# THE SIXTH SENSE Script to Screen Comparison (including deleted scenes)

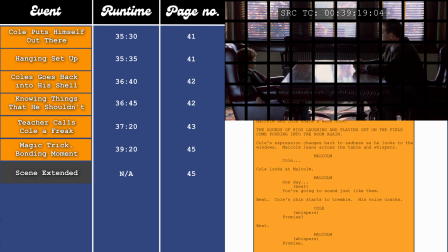"Malcolm, one day you're going to sound just like them." Cole's chin starts to tremble. His voice cracks. "Cole, promise?" Malcolm whispers, "Promise." Malcolm and Cole sit in silence and listen to the sound of children playing. I'm not sure why they got rid of this.
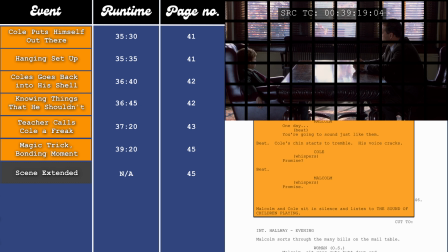It was maybe a bit too on the nose or a bit cheesy, but it does set up a moment for later on in the film, which I'll point out when it happens.
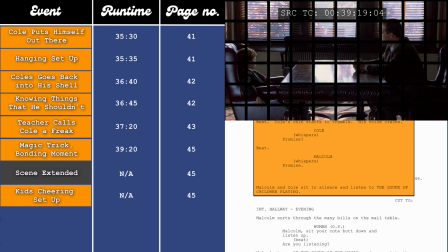So just bear that in mind, that there was that extra bit of dialogue in the script that wasn't in the film.
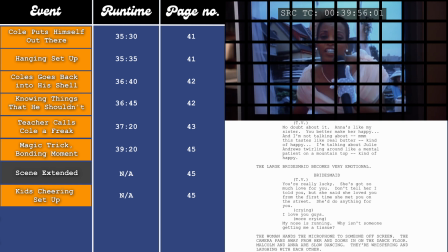We then have another little B-plot scene at the 39-minute and 20-second mark, which is page 46 in the script.
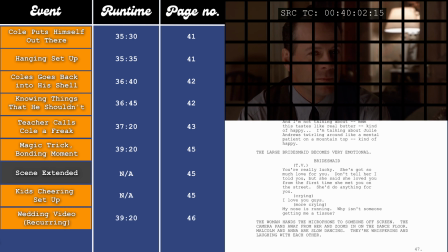It starts with the wedding video playing. Now, this is a recurring thing throughout the film, where the wedding video will just be playing in the background,
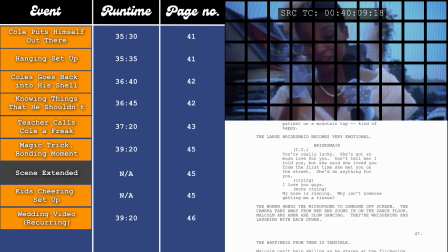and I think before you know what's going on in the film, you're supposed to assume that Anna is just reminiscing about the past,
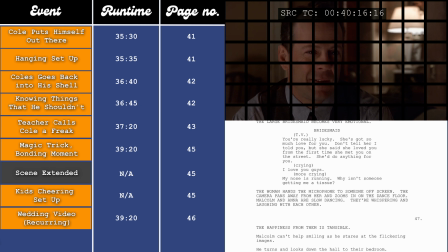and that she's sad that her marriage is falling apart, but there's obviously more going on, which I'll address at the end of the film.
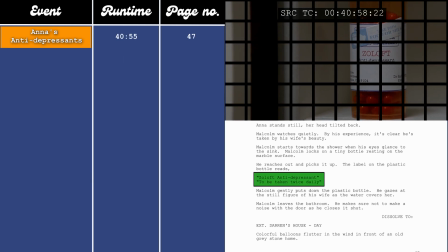This then leads to Malcolm seeing Anna's antidepressants, so things in his mind are maybe worse than what he thought they were.
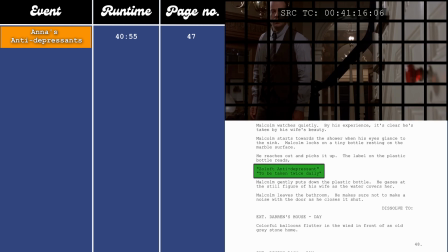We then have him trying to get in the basement again, but he can't.
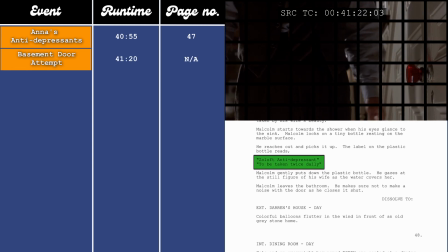This then takes us to the party scene.
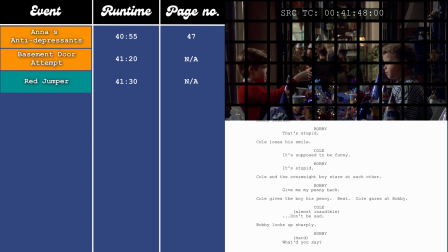Cole then overhears a conversation that his mum is having in the kitchen at the 42-minute and 20-second mark, which is pages 49 to 50. In the film, this section ends just after Lynn mentions about the party at Chuck E. Cheese, and then Cole sees a balloon and falls upstairs.
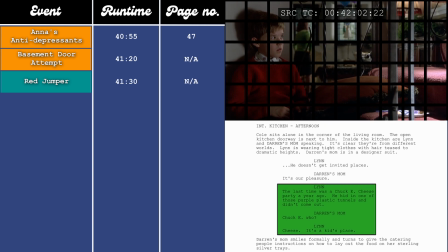Last time was a Chuck E. Cheese party a year ago. He hid in one of those purple plastic tunnels and didn't come out.
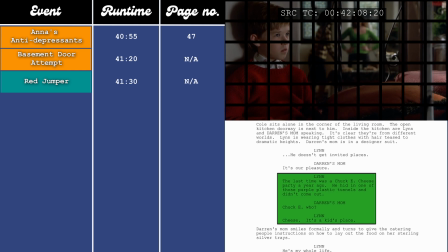Chuck E. who? Cheese. It's a kid's place. Excuse me.
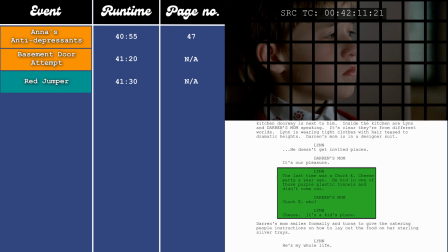Sorry.
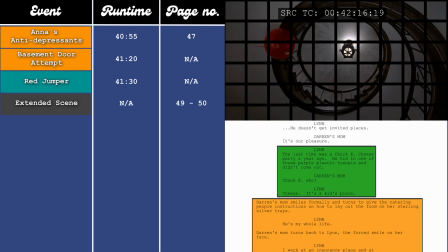Whereas in the script, it goes on for a little bit longer. It reads, Darren's mum, Chuck E. who?
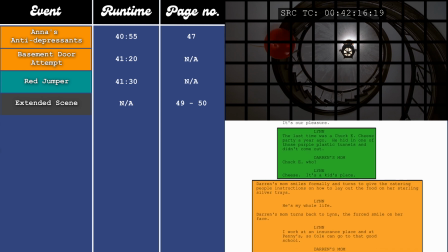Lynn, Cheese is a kid's place. Darren's mum smiles formally and turns to give the catering people instructions on how to lay out the food on her sterling silver trays.
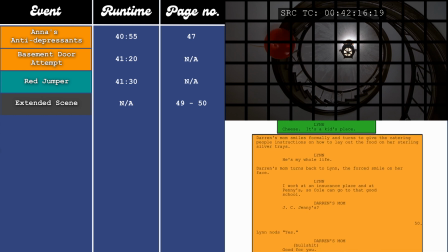Lynn, he's my whole life. Darren's mum turns back to Lynn, the forced smile on her face. Lynn, I work at an insurance place and at Penny's, so Cole can go to that good school. Darren's mum, JC Penny's? Lynn nods yes. Darren's mum, bullshit.
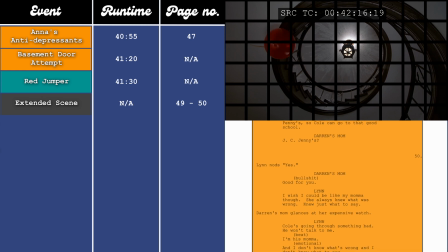Good for you. Lynn, I wish I could be like my mama though. She always knew what was wrong, knew just what to say. Darren's mum glances at her expensive watch. Lynn, Cole's going through something bad.
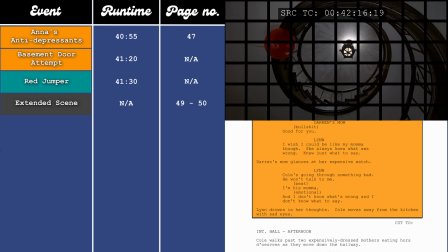He won't talk to me. I'm his mama. Emotional. And I don't know what's wrong. I don't know what to say. Lynn drowns in her thoughts. Cole moves away from the kitchen with sad eyes. I'm not sure why they would have gotten rid of this. I think maybe it just goes on a wee bit too long.
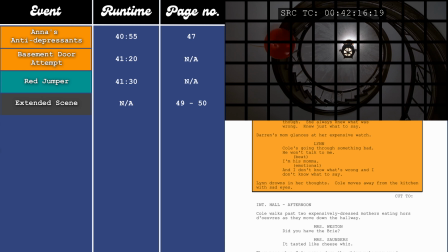You could also argue that her talking about her job is them trying to justify how they can afford Cole going to a fancy school. But I honestly think that no one would question that. You're not going to watch the film and think, why is he going to this school when the family's struggling financially? So I feel like it was maybe an unnecessary bit of exposition,
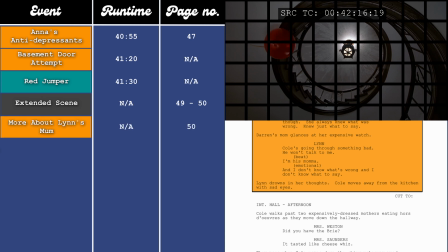but the stuff about her comparing herself to her mum is relevant because that's something that is a reoccurring thing for her, that she thinks that she's a bad mum and she's doing a bad job and that she wishes that she could be more like her mum, and that does get paid off later on in the film, so it would have been nice for them to keep that.
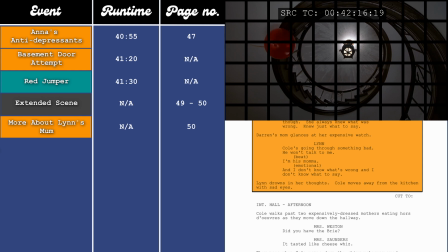I do think the bit at the end was also maybe unnecessary about her saying that he's going through something bad and they won't talk and she doesn't know what to say, because I think that is kind of obvious from other things in the film. So again, it feels like a bit of an unnecessary exposition.
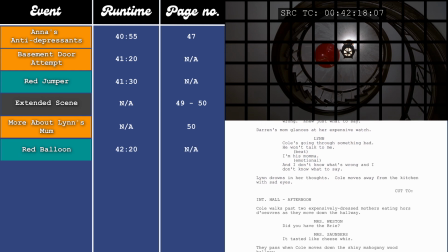After this conversation, things are very slightly different. In the script, Cole just walks down a hallway, whereas in the film, he follows a balloon up the stairs, which I think is far more cinematic.
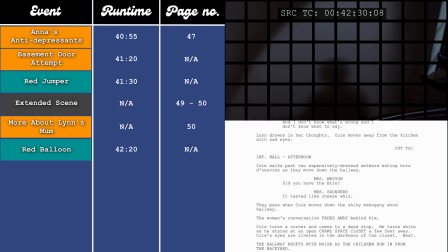There's also a slight difference with the crawl space. In the script, it reads, Cole turns a corner and comes to a dead stop.
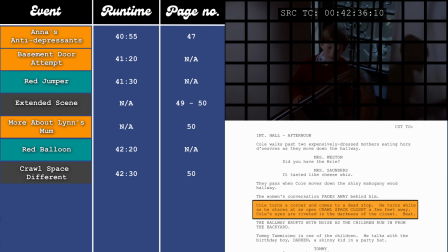He turns white as he stares at an open crawl space closet a few feet away.
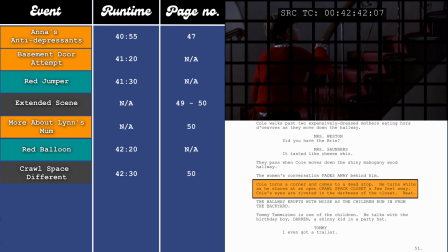Cole's eyes are riveted in the darkness of the closet, whereas in the film, we actually hear a voice from coming inside the closet.
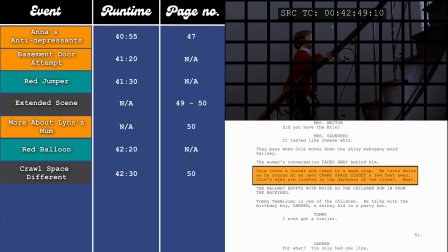Is someone out there? Open this door, please. Come on. I can't breathe.